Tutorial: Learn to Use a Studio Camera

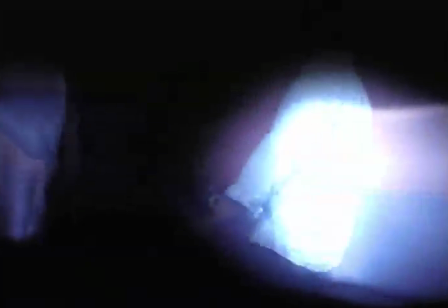Hello, and welcome to Camera. My name is Raul, and I'll be showing you everything you need to know about using the cameras and the headsets in the studio.
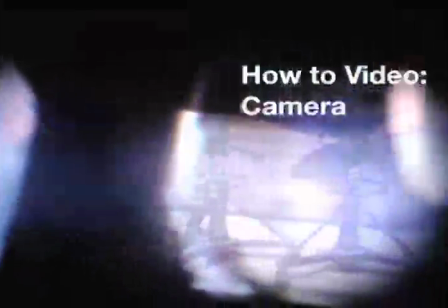Now, let's begin with how-to video, Camera.
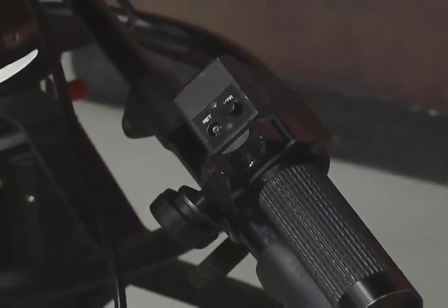To zoom in on your subject, simply press this cradle on the handle here. Pressing the cradle one way will zoom you out.
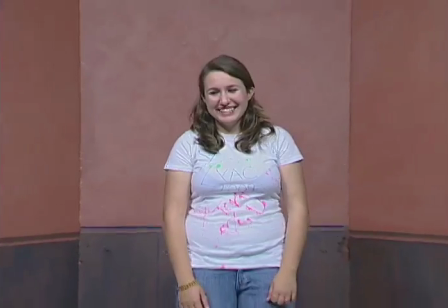Pressing the cradle the other way will zoom you in. To focus, zoom the camera in on your subject.
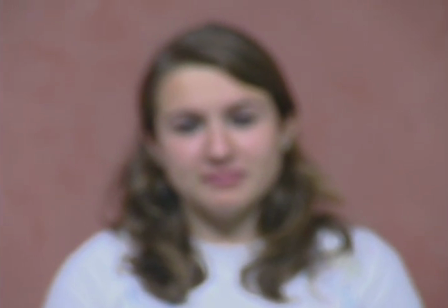Don't be scared to zoom in straight on their face. Then, turn this handle left and right to adjust the focus.
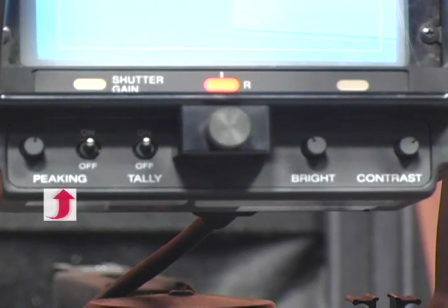With your peeking on, your subject may appear to have all these little dots on their face, but that's simply the monitor telling you you're in focus.
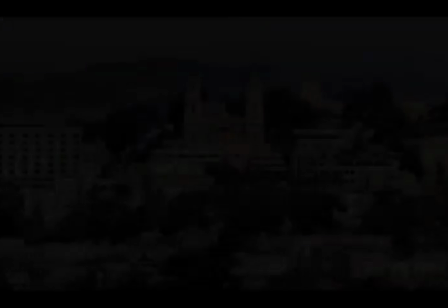Once focused, you can then zoom out and frame your shot. When zooming, there are specific terms used with different amounts of zoom.
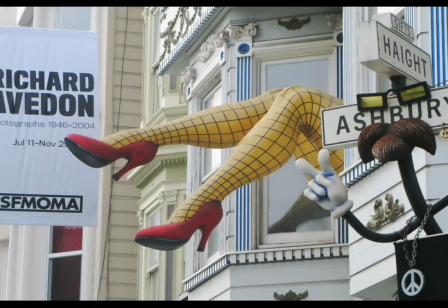Wide shot, WS, is your establishing shot. It sets the stage for what you're filming.
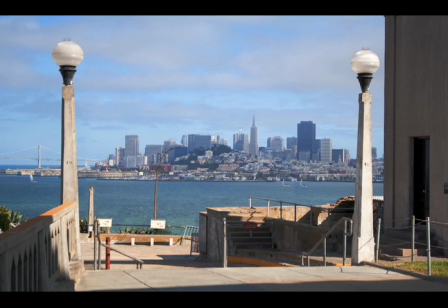Like if you're doing a show in San Francisco, you'll want to get shots of the large buildings and the Golden Gate Bridge to let your viewers know where the story takes place.
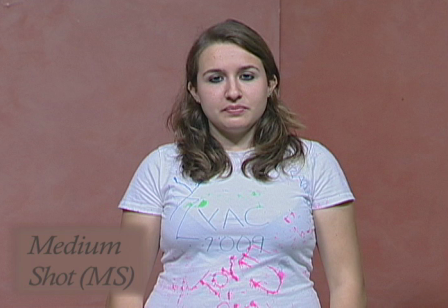A medium shot, MS, captures your subject from just above the waist.
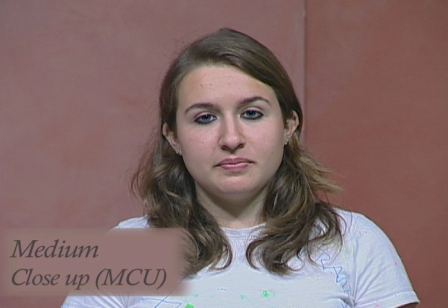Medium close-up, MCU, captures your subject from the chest up. Close-up, CU, captures your subject from around the neck up.
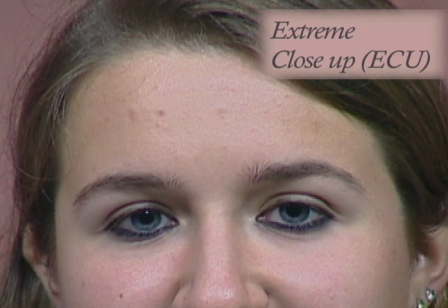Extreme close-up, ECU, captures your subject's ear, nose, eyes, and/or mouth.
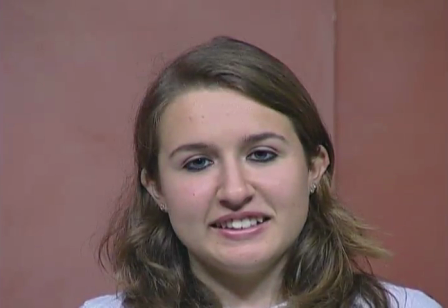And remember, don't break a body at the natural body break, the neck, the waist, the knees.
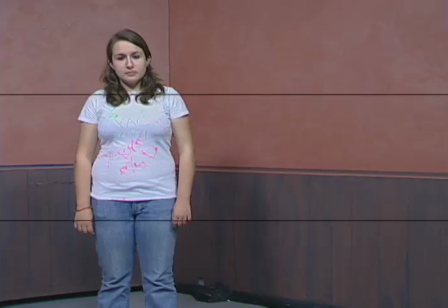When deciding how to frame your shots, always use the rule of thirds. Imagine the frame is divided horizontally and vertically in threes.
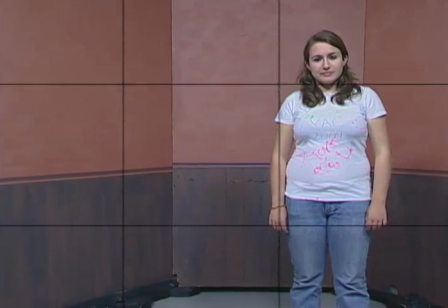When shooting your subject, line them up either on the left or the right third, depending which way they're facing.
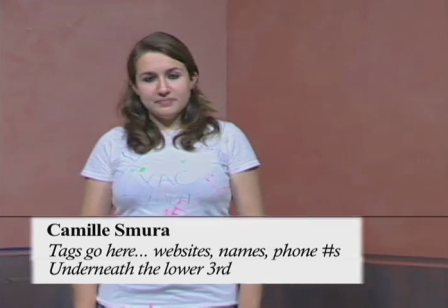This allows for nose room in front of the speaker. Also, always line up the eyes on the top third.
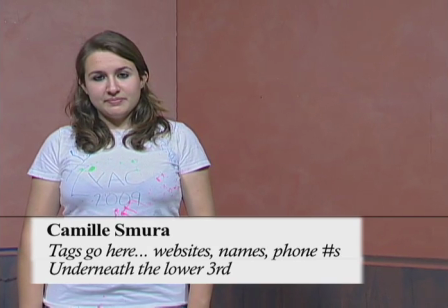The bottom third of the screen is for your graphics. Here, you tag your guests and provide links to what your subjects may talk about on the show.
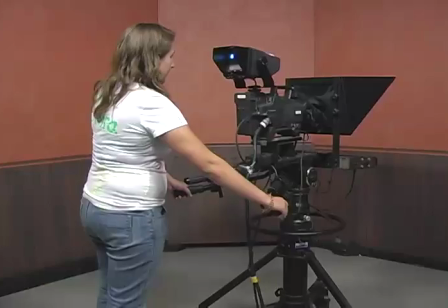The pan and tilt controls are amongst the most basic camera movements.
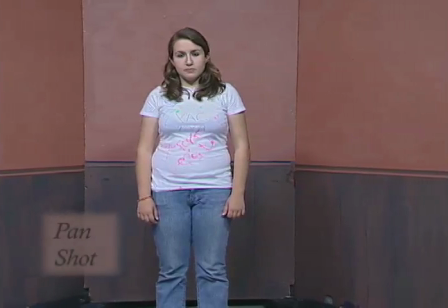A pan shot moves side to side, left to right, a horizontal movement of the camera, and the tripod remains in a fixed position.
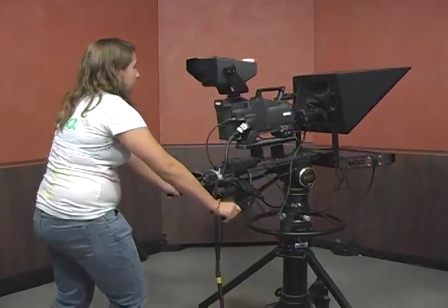And a tilt is the same thing, except that instead of moving the camera horizontally, side to side, you instead move the camera up and down.
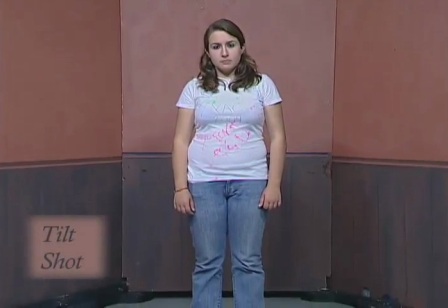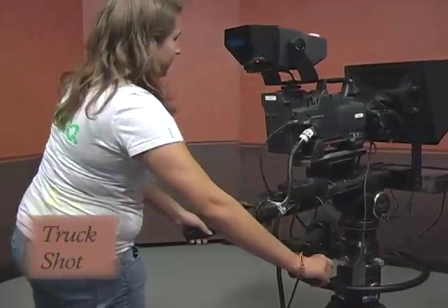Another kind of movement is a truck, in which the entire tripod moves left and right along a path with you.
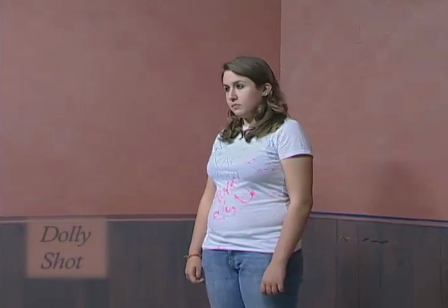And a dolly shot, similar to a truck, moves the entire tripod as well, but it moves forward and backward along a path.
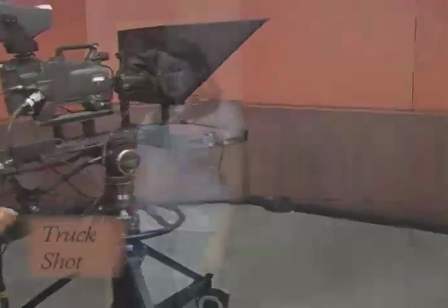You have probably seen these types of shots on music award shows where the cameras follow the artist as they move around the stage,
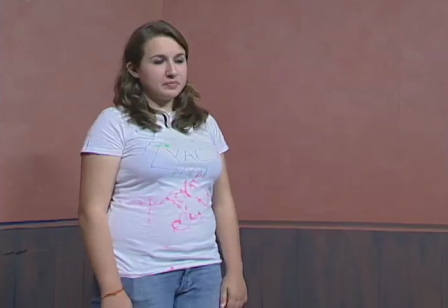going behind them, in front of them, all around, capturing their every movement.
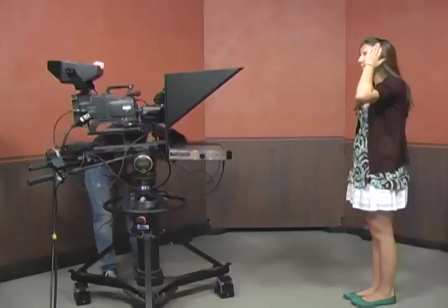The pedestal on the camera can be moved up and down to match the height of the subject at eye level.
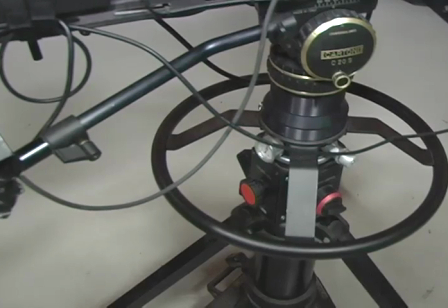This is ideal for when doing interview shows. In order to adjust the pedestal, you first have to unlock it from this lock.
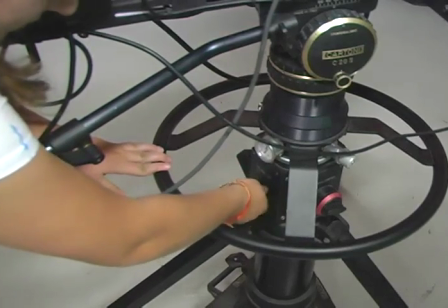Give it a couple of turns and it should come unlocked. It will then rise up and be caught by a tiny hook.
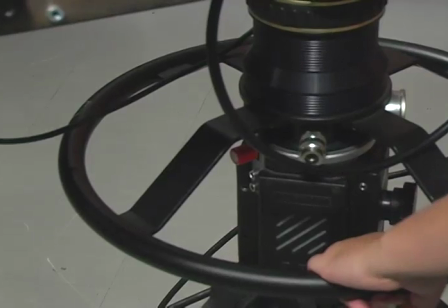Press the pedestal down and slide the red gizmo to the side, allowing the pedestal to rise.
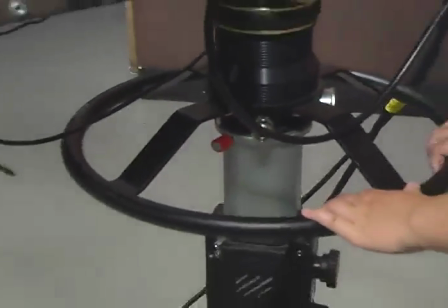Then adjust it to your desired height and lock it once again, from the same lock you unlocked it through.
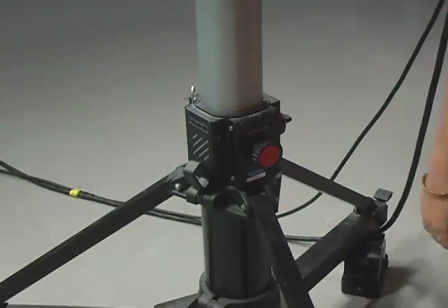Now, to bring it back down, do everything in reverse.
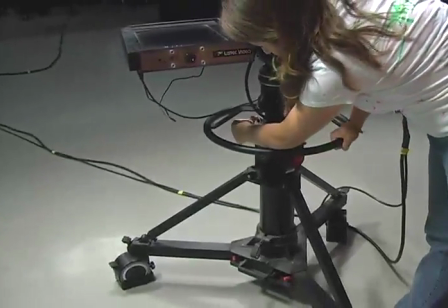First, unlock it so it can come back, press the bar down once it's all the way at the bottom, and then slide the red gizmo and lock it in place.
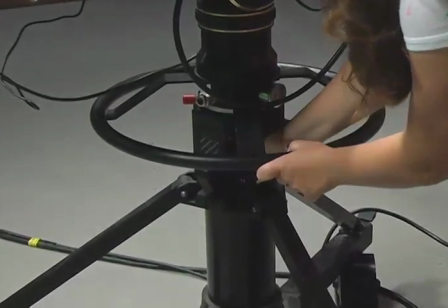And remember, not to be directly underneath the camera when doing this, as it could come crashing down and injure you.
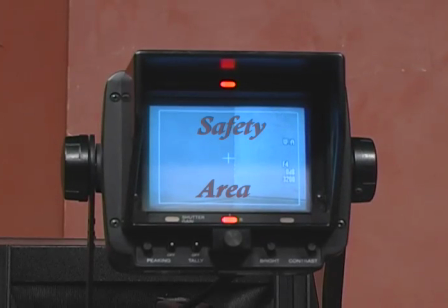In the monitor screen, you'll find a white square. This is known as your safety area.
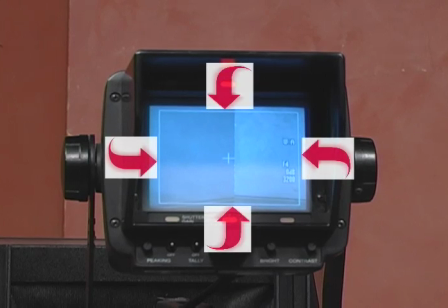Anything captured inside it will be recorded on tape. Anything outside of it might not make it in.
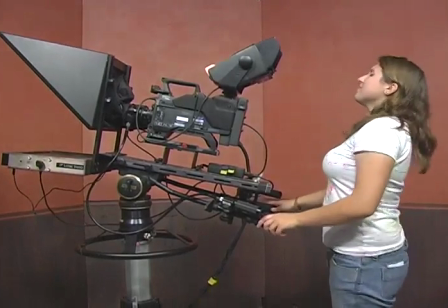If you can't really see the monitor, tilt it to where you can by moving it up or down.